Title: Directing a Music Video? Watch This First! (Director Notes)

What's up everybody, it's Walid. So thank you for tuning in for another video. I'm going to speak really fast today because I've got a lot of information to pack in. But this video, what you're going to learn how to really put together a music video, a commercial, branded content video. So if you're into that, if you know somebody into that, forward this to them. It's going to help them. And I really go into the process of how I created this music video for Dalton and why we did it certain ways. Two parts to this video. Note the first part, I'm going to be giving you a reaction video, behind the scenes footage. Second part, I'm playing the actual music video. I'll have a reaction video in the corner too. I will be giving you notes throughout the video. So you should get a lot of information on the how and why of this. I just got to say it. I hope it doesn't sound rude, but if this video is going to be a little bit longer, perhaps a little bit over 15 minutes. So my thing is, if people don't have the patience to sit through a 15-minute video, you may not have the patience to sit through editing and all the meticulous budgeting and pre-production and all of that. Let's start this. I have a lot of notes. I think you guys are going to learn a lot from this. If you like this video at any point, if you have any comments, leave comments. I answer all of them. Subscribe, please, if you think this channel is going to help you with your career. Let's start this video.
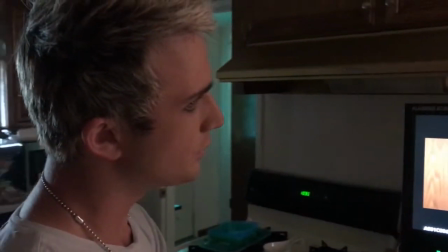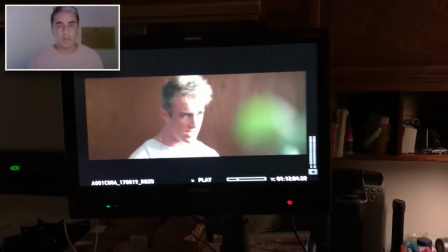[1:27] Looks like shit. Kidding. Dalton. Here we go.
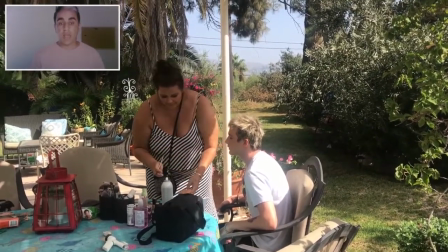[1:32]
We filmed this in a friend's backyard at their house. They were kind enough to rent it to us.
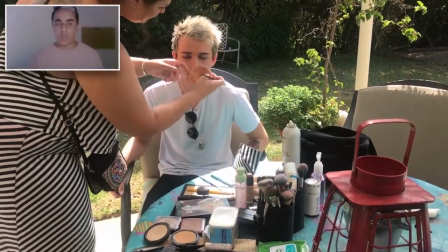[1:37]
Dalton in the back getting hair and makeup done. You make do with whatever you have going on.
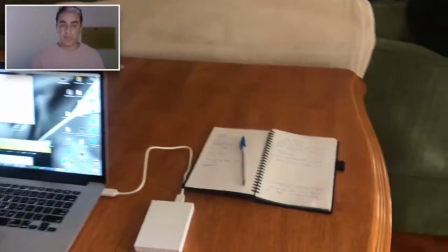[1:43]
Talking to Dalton, giving him instructions, handwritten notes. I swear by that.
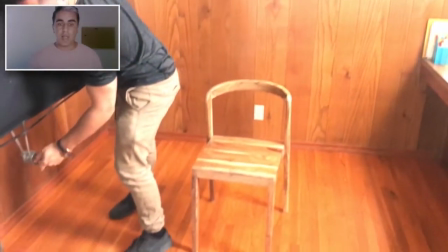[1:49]
Our Alexa camera, great camera. I put a lot of my money into lenses, cinematic lenses.
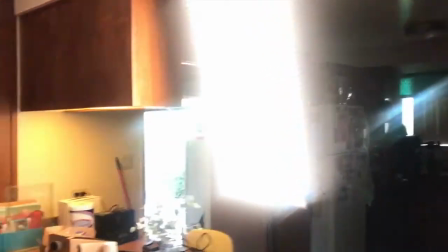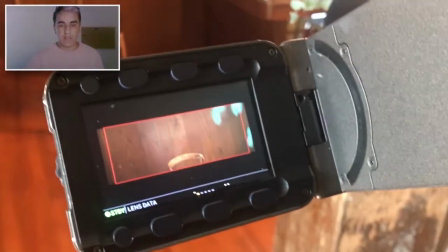[2:04]
If you see, there's like a palette. There's like wooden chair, wooden floor, wooden wall.
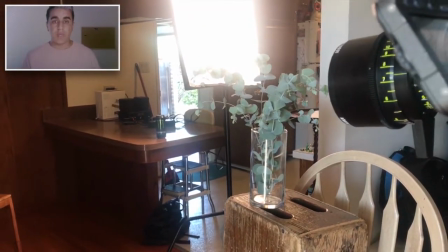[2:09]
I did it in a way so that everything can be an art canvas and Dalton can be the art.
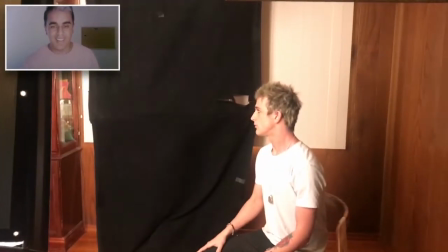[2:15]
Look at that piece of art right there.
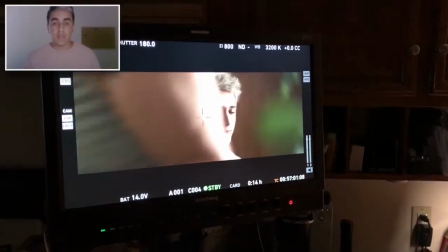[2:19]
You'll see golden fields. Canvas, Dalton is the art.
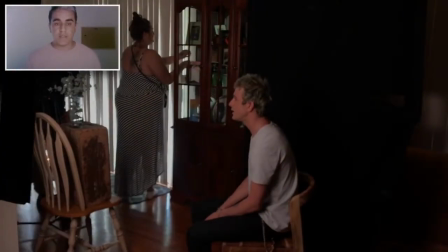[2:24]
You'll see a tub, all white. Dalton is the art in the middle of it.
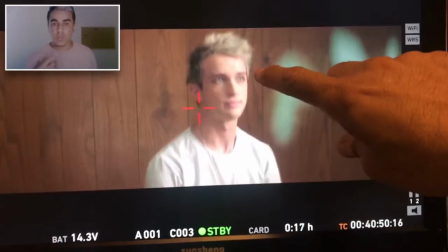[2:28]
We didn't have a big production value, so this is how I dress the set, through shadows and light.
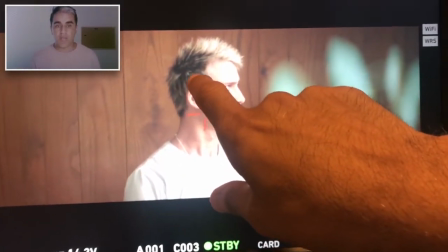[2:34]
Right here, I'm picking out small wispies of hair that bug me and it's going to bug the viewer.
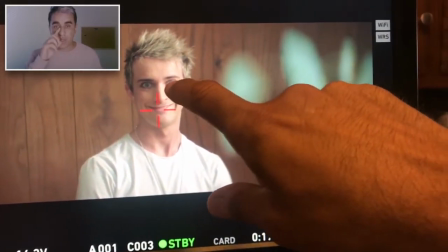[2:39]
So I talked to Cassie about that, and shadows right here in the eye created by our light.
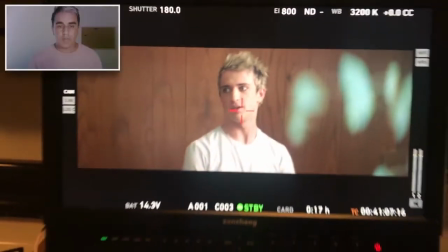[2:45] Just that right there. Yeah, just all of them on both sides.
And that's it, and those have to be fixed before we start filming.
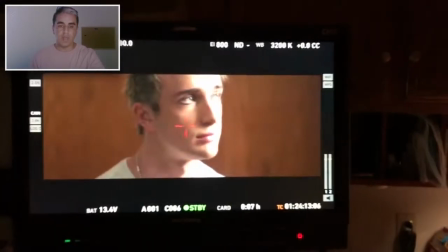[2:52]
See the little lens flares that you're going to see on screen? The blue? How we got those is we were deciding if we should use those or not.
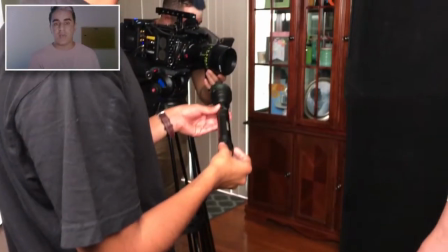[2:59]
I had Brandon take a flashlight, shine that into the camera lens, and that's how you get the really long anamorphic flares.
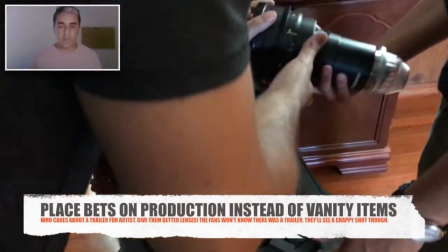[3:07]
There's our lenses. Majority of the budget went into good lenses.
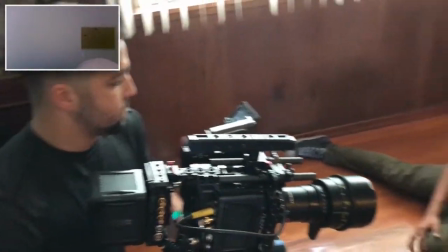[3:16]
You guys, this face, I got it from Madonna's office.
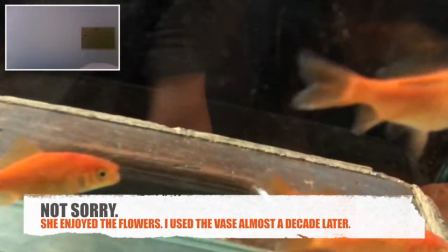[3:22]
I got that maybe 8-9 years ago. And I knew I wanted to use it for a project.
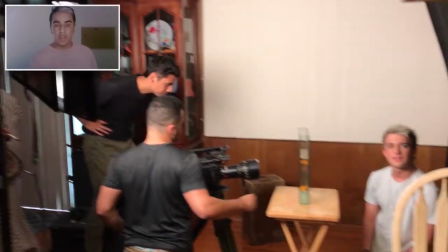[3:28]
I didn't know how. This is the perfect project for it.
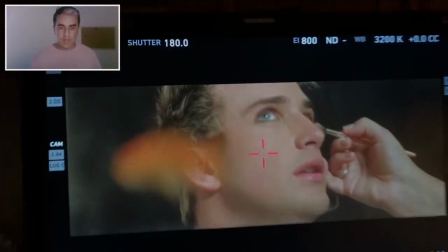[3:30]
So we put the fish in it, as you can see a little bit, and you'll see it fully in the video of how we did it.
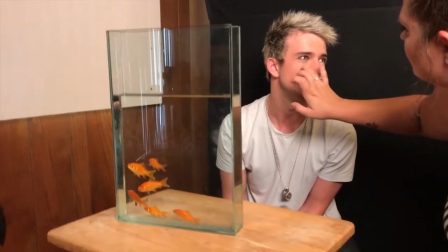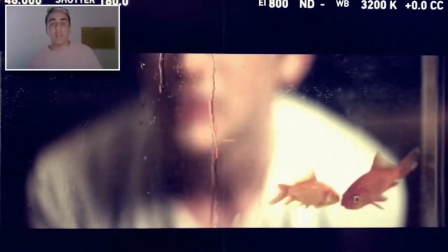[3:47] Make sure that, just watch for the camera.
So here, in all of my art department, a lot of craft services, everything came from the dollar store.
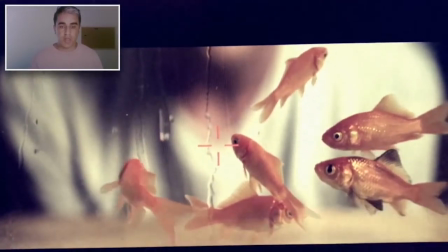[3:55]
I wanted to stretch and put as much into production as possible, so the vase was free.
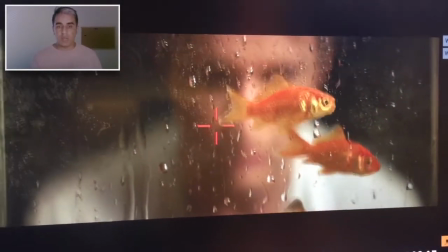[4:01]
The spray bottle that I have Brandon using, dollar store. The fish were feeder fish.
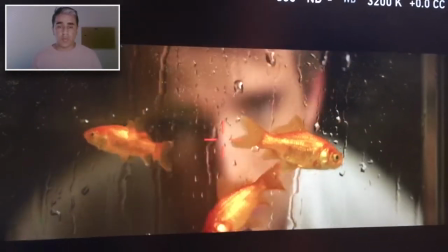[4:06]
It was like 20 for a buck.
Good.